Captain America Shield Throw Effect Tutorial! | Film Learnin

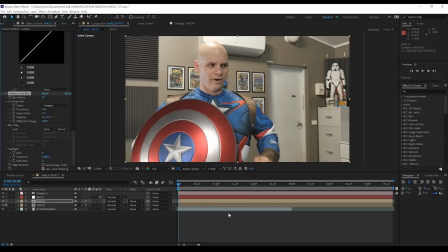(16:30)
It might seem like a small amount, but it does actually make the shield look less sharp. And personally, I think it helps. Oh, and one other thing before I go.
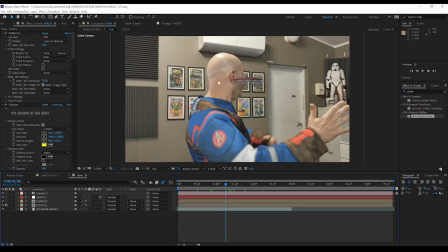(16:41)
Now, you might have noticed that my shield goes behind my head. So, how do we do that? Well, it's actually super easy, barely an inconvenience. All we're gonna do is just duplicate our active footage, bring that up above everything,
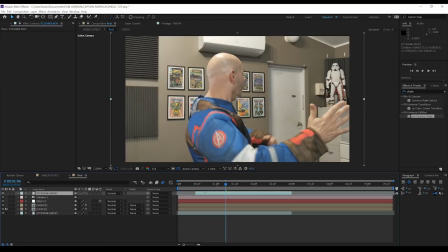(16:57)
and then we're gonna trim it to just those two frames where the shield passes behind the actor's head. There we go. Now from there, we're gonna head up, grab the pen tool, and draw a rough mask around the shape of their head.
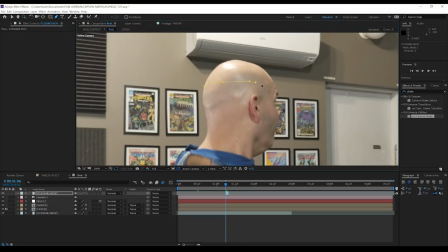(17:10)
Now you don't have to get crazy detailed with this, just do a rough mask around where the shield interacts with the head. We'll then hit MM to collapse down the mask settings, and then all we're gonna do is hit the stopwatch on mask path,
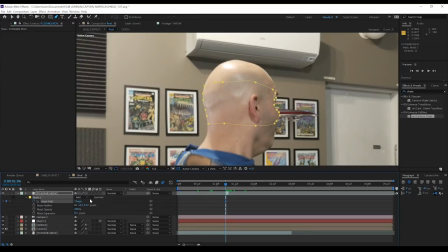(17:21)
head to the next frame and just adjust that mask so it fits the head one more time.
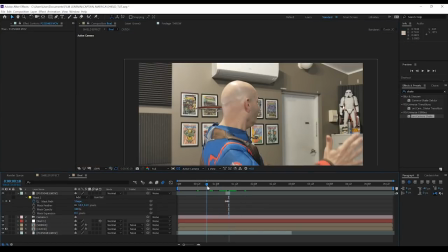(17:28)
And done. The other little cherry on top that I added was just some damage to the wall that sells the idea that the shield is bouncing off the wall.
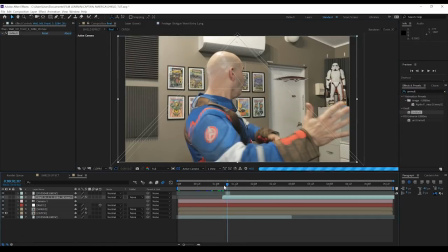(17:38)
Now to do that was very, very simple. All I did was add a bullet wall hit effect from Action VFX, and I also grabbed one of their shotgun wall damage stills and just placed that underneath the wall hit effect.
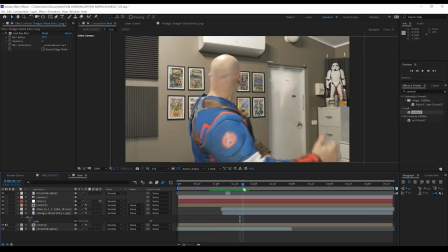(17:50)
So that way, when the shield hits, it reveals the wall damage. Pretty easy, huh?
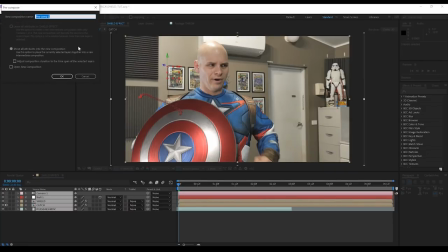(17:55)
Now guys, on top of all this, I did, as always,
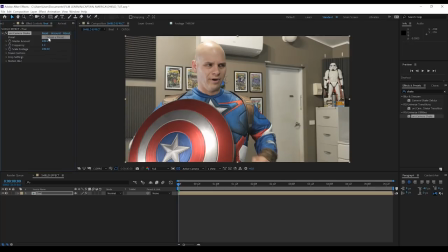(17:58)
pre-compose the entire thing and add a bit of camera shake via Red Giant Universe's camera shake plugin. But whether you do that or not, it's totally up to you. I just feel like it enhanced the shot, even though it doesn't add anything to the effect at all.
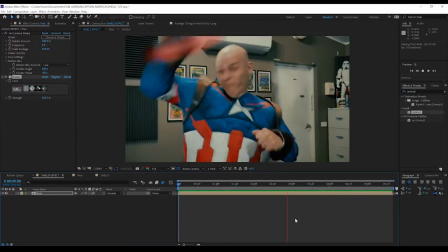(18:13)
But for now guys, that is another effect. Done. Add up all those steps and you get something like this.
1, 2, 3.
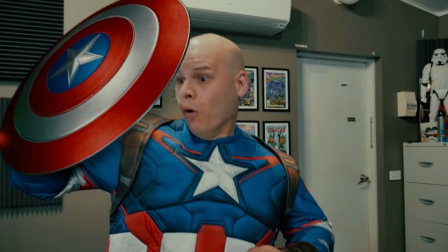It worked.
So guys, that is my take on the Captain America shield throw effect from all of those Marvel movies. As you can see, while it does take quite a few steps, it's really not that hard to pull off. I mean, I know I feel like I say that a lot, but in this case, it's true.
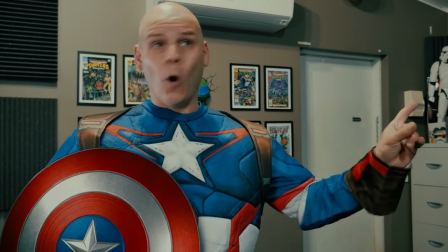(18:49)
And I just wanted to also point out that any of the shots where I'm just talking to Doug and I'm holding the shield, I'm tracking it the exact same way that I did the catch. Tracking it in Mocha, putting it onto a null object, exporting it to Cinema 4D, and just placing the shield model into that null object.
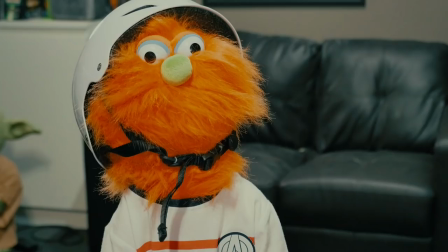(19:05)
And also doing a little bit of keyframe animation.
Okay.
But for now guys, that's all I got for you. This is one of our longer episodes, so I think I'll just put a cap on it for now. We do have some more stuff coming up, as always. I mean, it's a weekly show. That's what we do. So, if you did enjoy this episode, please smash that like button. I really appreciate it, and it does help out. And hey, if you are new here, welcome, and maybe hit that subscribe button and turn that notification bell on so you don't miss a single Film Learnin episode.
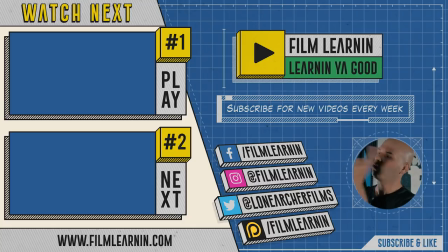(19:32)
I've got two other episodes right over here that are Marvel related, and I've also got all my social media crap right here, as well as the Patreon there if you want to help support Film Learnin. Or if you want to support us directly on YouTube, you can click that join button below. But until I see you again, guys, keep learning!